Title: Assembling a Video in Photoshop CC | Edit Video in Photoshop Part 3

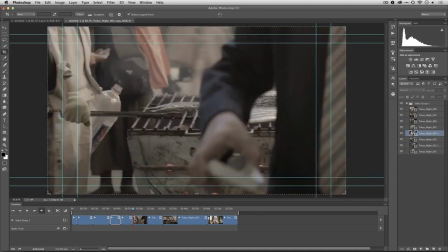That makes it pretty easy to get the initial edit. Or use the scissors there to perform a trim.
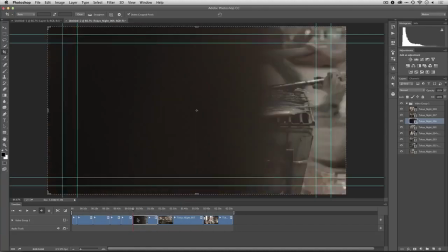Let's do an in-camera wipe there. I like that.
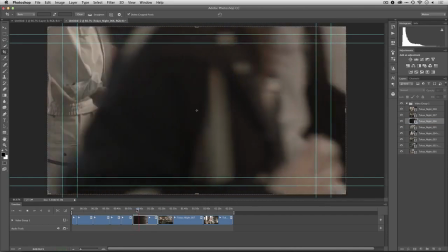And we see the street fair. There's another in-camera wipe, so we'll take that to the other side.
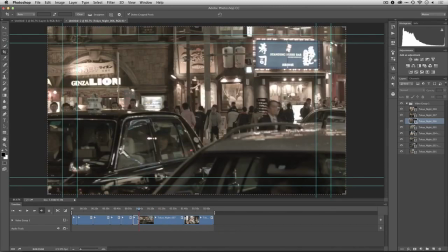And I'm referring to an in-camera wipe, meaning that somebody crossed the frame, and that's going to create a great edit point to go into the next shot. All right, make a few adjustments there with that as we pan across the street to get an energy of the street life.
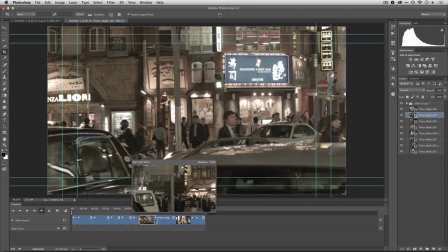That looks good. I like that right there. And we'll continue to tell the story.
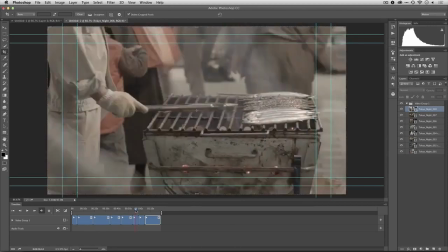Now, I'm looking at this, and I'm not sure. These last two shots are pretty similar. So I'm debating getting rid of one of them. or maybe changing the order.
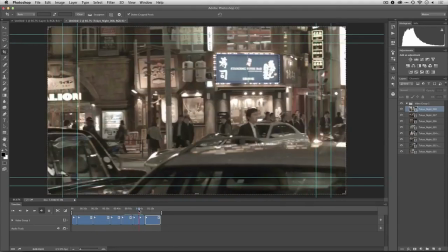People crossing the street here, they're in the street fair, cross the street, more street life.
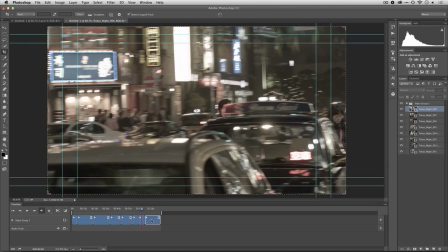And I'm just going to put this one here at the end and get rid of this one instead, and that gives me what I want.
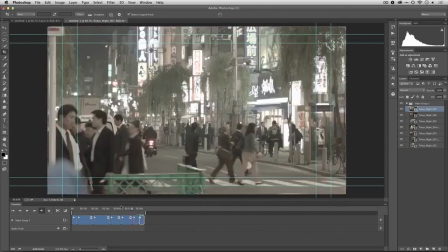Now, this is not a complete edit, nor is it a master production, but I've put my initial thoughts together,
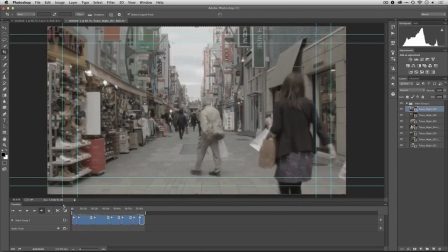and that's the best way to start to tell a story, is to just experiment with your footage and try sequencing it to tell an initial story. You'll see at this point, everything is properly lined up. I've got my clips in order, they're in a timeline, and at this point,
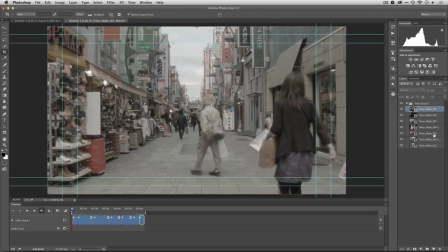I'm going to go ahead and add some sound and transitions, but we'll cover that on another movie.